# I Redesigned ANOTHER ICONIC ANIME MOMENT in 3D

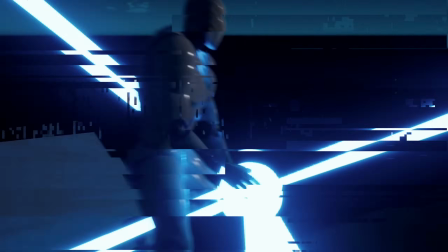[0:00]
In my last video I recreated iconic anime effects in 3D software and well, you guys loved it.
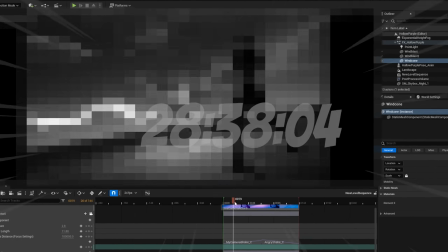[0:08]
So today I'm going to redesign another iconic anime effect and see what it could look like in a 3D video game.
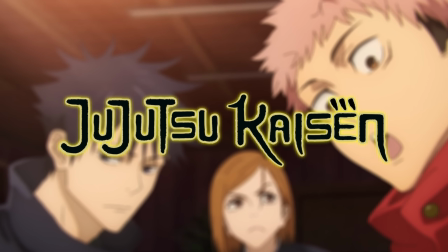[0:17]
Jujutsu Kaisen is probably my favorite modern anime out right now and
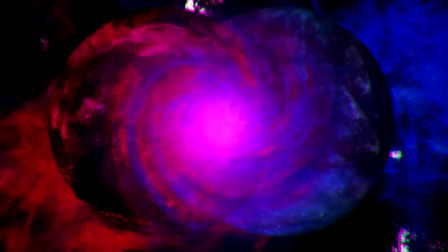[0:21]
one of the coolest abilities in the show is something called Hollow Purple.
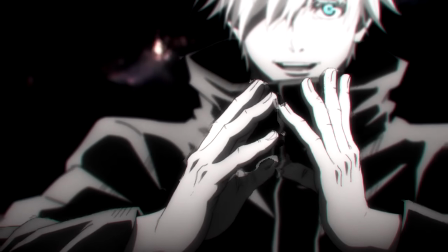[0:26]
This technique brings the concept of motion and reversal into reality.
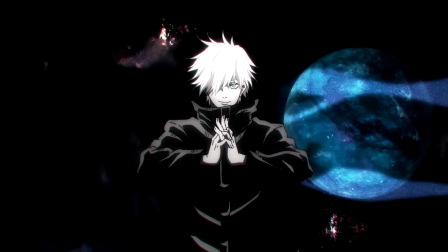[0:31]
Purple is born from merging both infinites, blue and red,
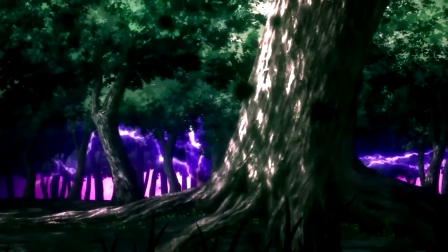[0:36]
to produce an imaginary mass that rushes forth and absolutely ass blasts anything in its way.
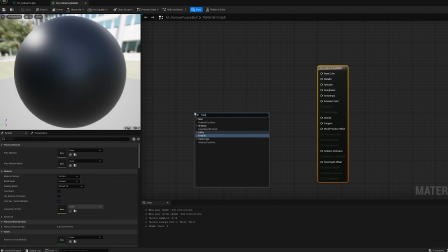[0:43]
It's pretty gangster. To start this thing off, I created a simple Fresnel ball just like my last video.
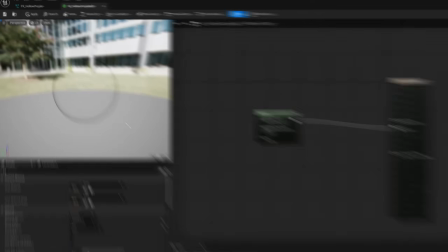[0:50]
I decided to use Fresnel because it was going to keep the center of the ball always see through so that way i can add the effects that you're able to see
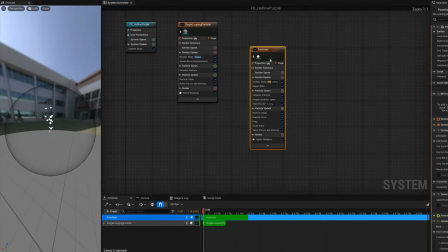[0:58]
inside the ball once that was looking passable i decided to tackle the particles in the anime hollow purple has lots of little
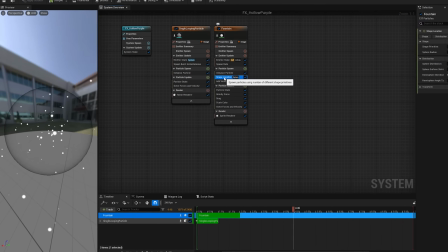[1:06]
particles dancing around the ball as it grows so i decided i wanted to try and replicate that effect i tried a lot of different combinations
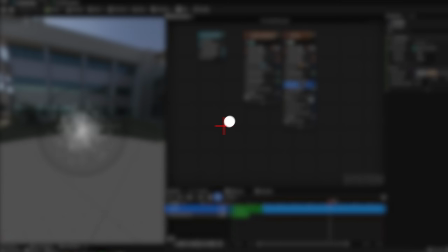[1:15]
but i settled on a style where i spawned particles from a center point and
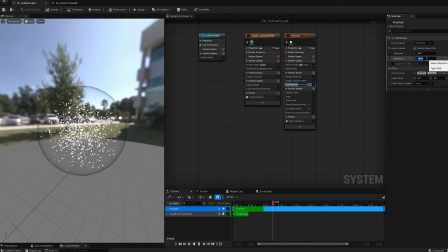[1:20]
then sucked them back into the middle it created this cool cyclical effect that
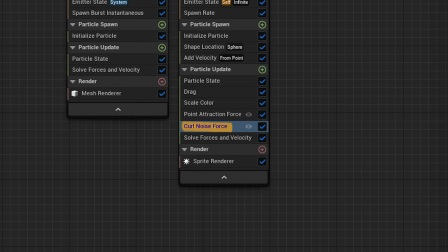[1:25]
I ended up really liking. I also used a curl noise function to give the particles some random movement.
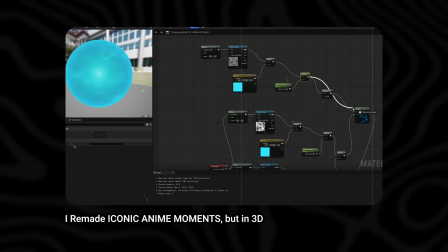[1:31]
In the last episode, I combined textures to make a swirling material effect.
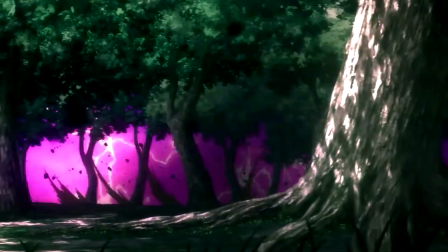[1:36]
Hollow purple is another version of a massive swirling energy ball, but this time I wanted to push that to the next level.
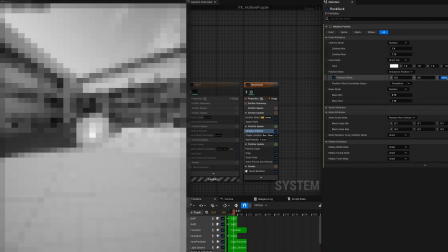[1:44]
I wanted to make a texture that has lots of complexity and subtle movement.
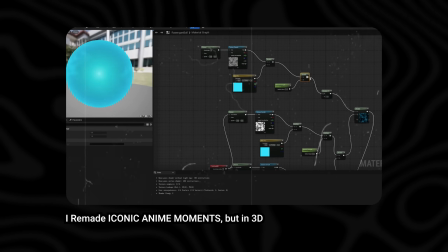[1:49]
So instead of mixing two simple textures like I was doing in my last video,
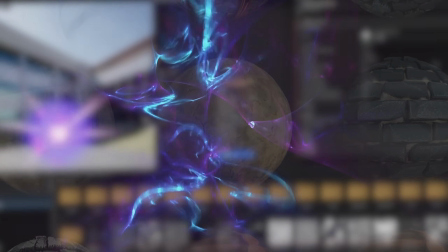[1:54]
I tried adding even more textures to create a super complex material. What could go wrong?
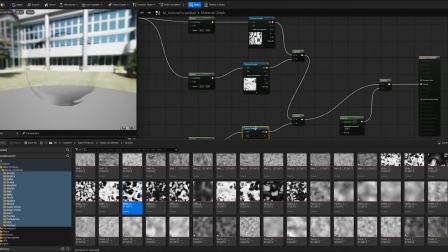[2:01]
I set up my nodes and spent way too much time mixing and matching all my textures to create something that I was happy with.
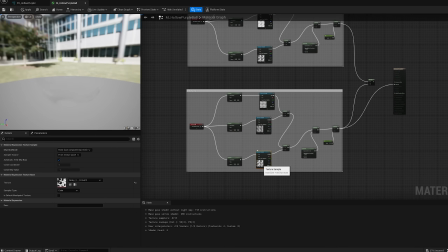[2:09]
This is where I ran into my first problem.
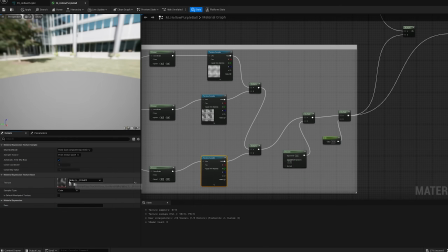[2:13]
No matter what combination of textures I tried, the final material was too noisy.
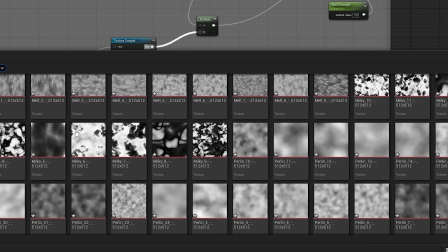[2:19]
I was trying to add way too many textures into the mix, meaning no matter what I did,
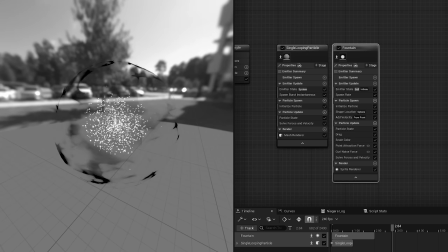[2:24]
my material always looked like a steaming pile of awful. I was faced with a problem.
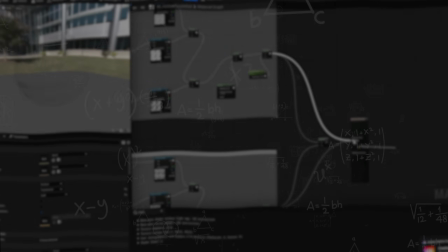[2:31]
How do I create a layered material that has complexity but still retains recognizable shapes?
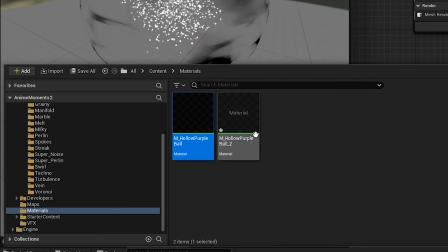[2:38]
And then it hit me. I duplicated my material and put half of the textures into the new material.
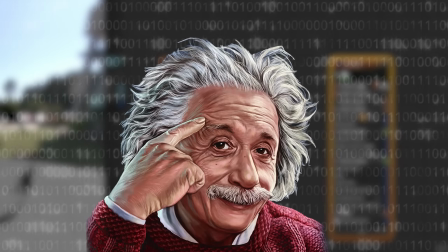[2:45]
Then in a stroke of genius,
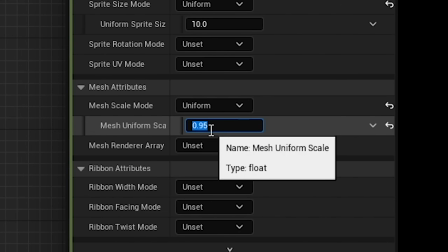[2:47]
I duplicated the sphere and made it slightly smaller and put the new second material on the smaller sphere.
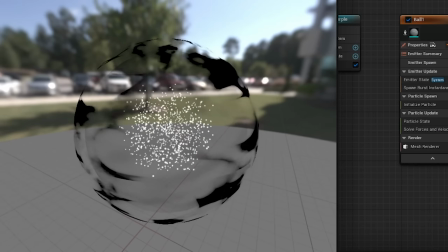[2:55]
And now I have two spheres with two much more readable textures.
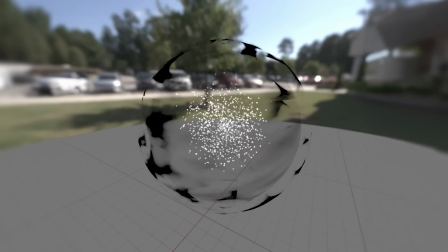[3:01]
I really like it. The smaller sphere is kind of swirly and stormy and the outside material is
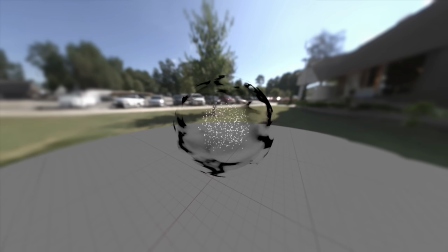[3:07]
much stronger and feels like there's a secondary energy source swirling around it,
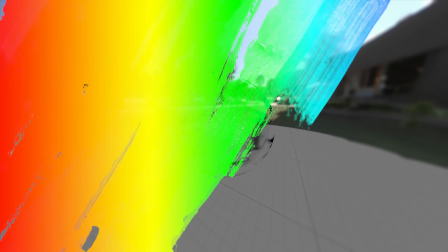[3:12]
especially when I add some color to it.
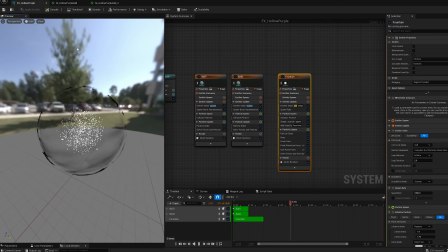[3:14]
This was a very important moment in my art journey because I realized that complexity does not always equal better. Nice. Disaster averted.
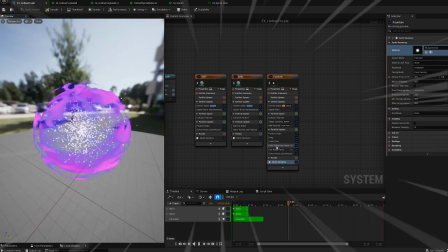[3:24]
With the solid base established, I spent a little more time messing around with the textures and colors until I was happy with the feel of the materials.
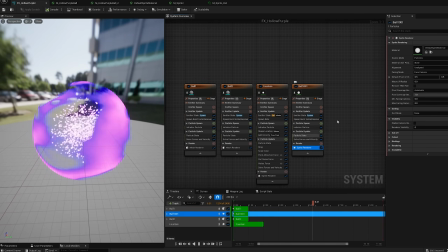[3:33]
But the ball was still feeling a little empty. The fresnel I was using to make the middle of the balls transparent looked great,
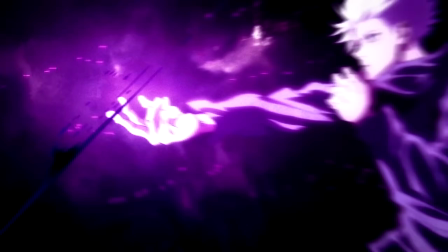[3:42]
but it was still a little too see-through, and in effect this powerful should be pulsing with energy.
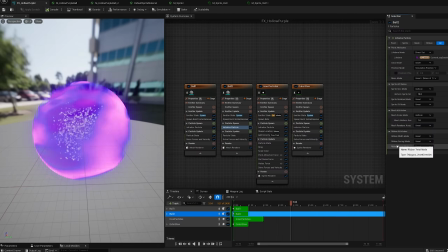[3:49]
So I took a basic sprite and scaled it up to be slightly larger than the ball, and then I made it purple.
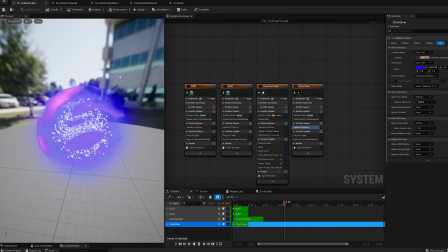[3:56]
So now it kind of looks like the ball is glowing.
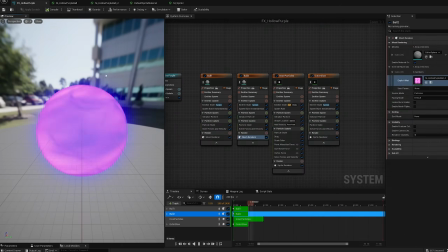[3:59]
Then I duplicated the sprite and made him smaller to fake some glow on the inside of the ball.
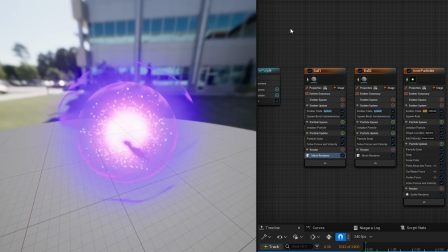[4:06]
Now it looks like the inside of the ball is glowing.